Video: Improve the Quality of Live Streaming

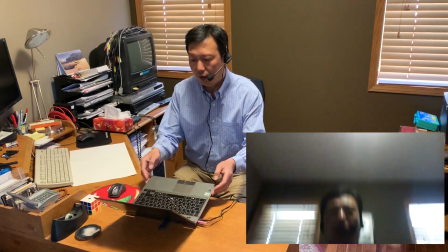249s
But the problem is my light is on the ceiling.
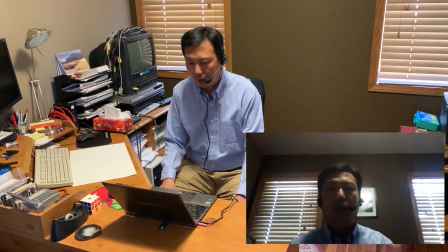255s
So this light, like you got light from right above your head, is not really good looking to your face. So to avoid this kind of problem,
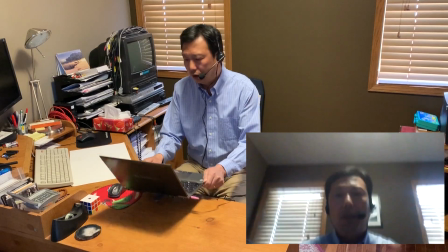269s
instead of using the ceiling light, you can use your table lights.
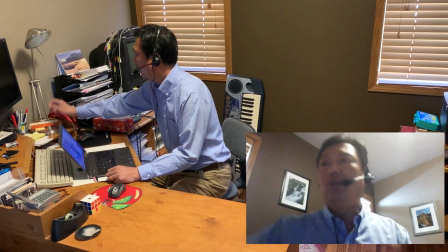276s
For example, I have a work light on my table, so I can turn this light to my face and turn on my lights.
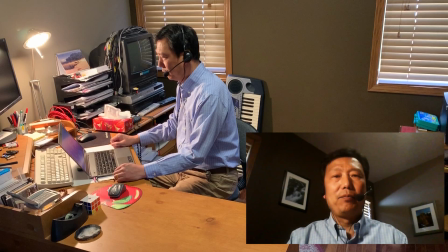285s
Wow, looks great, right? So now this is the better quality. But still, because the table light, they don't have any diffuser there. So the light too hard is still not good. It's still not good looking on your face.
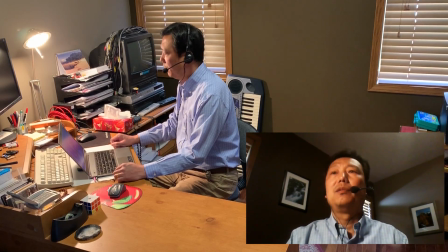304s
The easy fix for this one is if you are using LED light, be careful. If you are using LED light, you can use this fix.
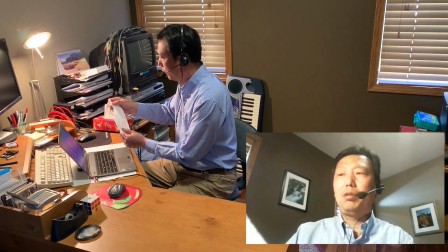314s
So the easy fix for this one is take a piece of paper towel and then cover your light like this.
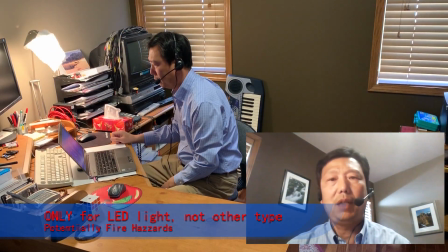322s
Now I use a piece of paper towel to cover the light, so make light a little bit soften. So this make your face looks better.
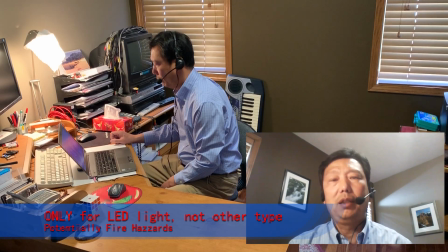335s
But be careful, this is only for LED light because it could be a potential fire hazard. If you are not sure if you light LED light, please do not use this way. Okay, now let's talk about how to improve the quality of your video. So first thing is lighting. Lighting is the key for the good quality of the video or good quality for the pictures. It doesn't matter how good your camera is, it always needs a better lighting in order to get a better quality of your videos. For example, for my setup, I have two lights.
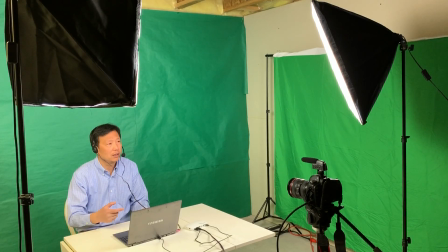388s
One is my key light, one is my fill-in light. I set up this way. For some simple setting, you can only set up one light in front of your camera.
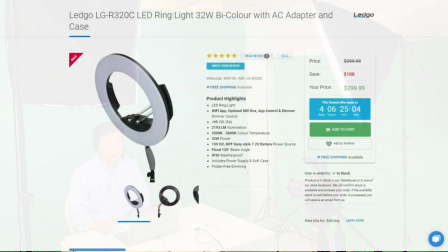399s
The very popular light is kind of ring light.
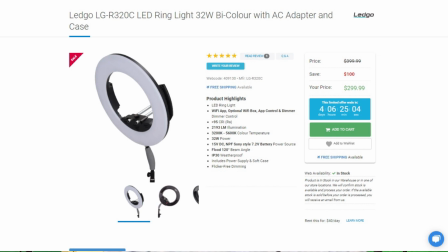402s
There's only one light right in front of your camera lens that can give you like a good enough quality, and then you don't need invest too much money. So lighting is the key. It doesn't matter where your studio is, you need light. You need a better light for sure. Next thing I want to talk about is the camera. For the better quality of video, you need a better camera. So the built-in camera for your laptop sometimes is not good enough for some request. It can provide video, but usually it's not very good quality. So if you want a better quality for your video, you better use the external camera.
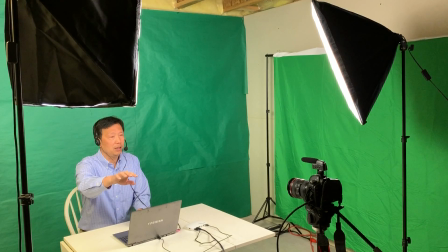461s
For example, I have a camera here. I have a DSLR camera. So I just mounted it. Then I have a small box like this. So this box can let me run my DSLR camera as the webcam.
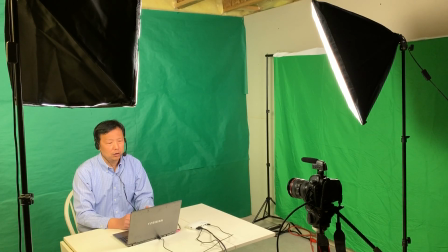478s
In this way, I can connect my camera to either Zoom or Team, whatever.
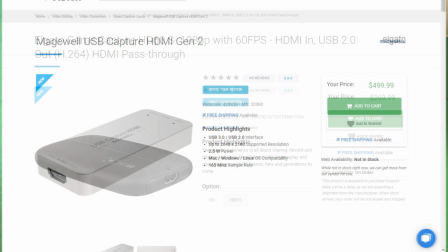487s
So you, instead of using your laptop built-in camera, you can use the external DSLR.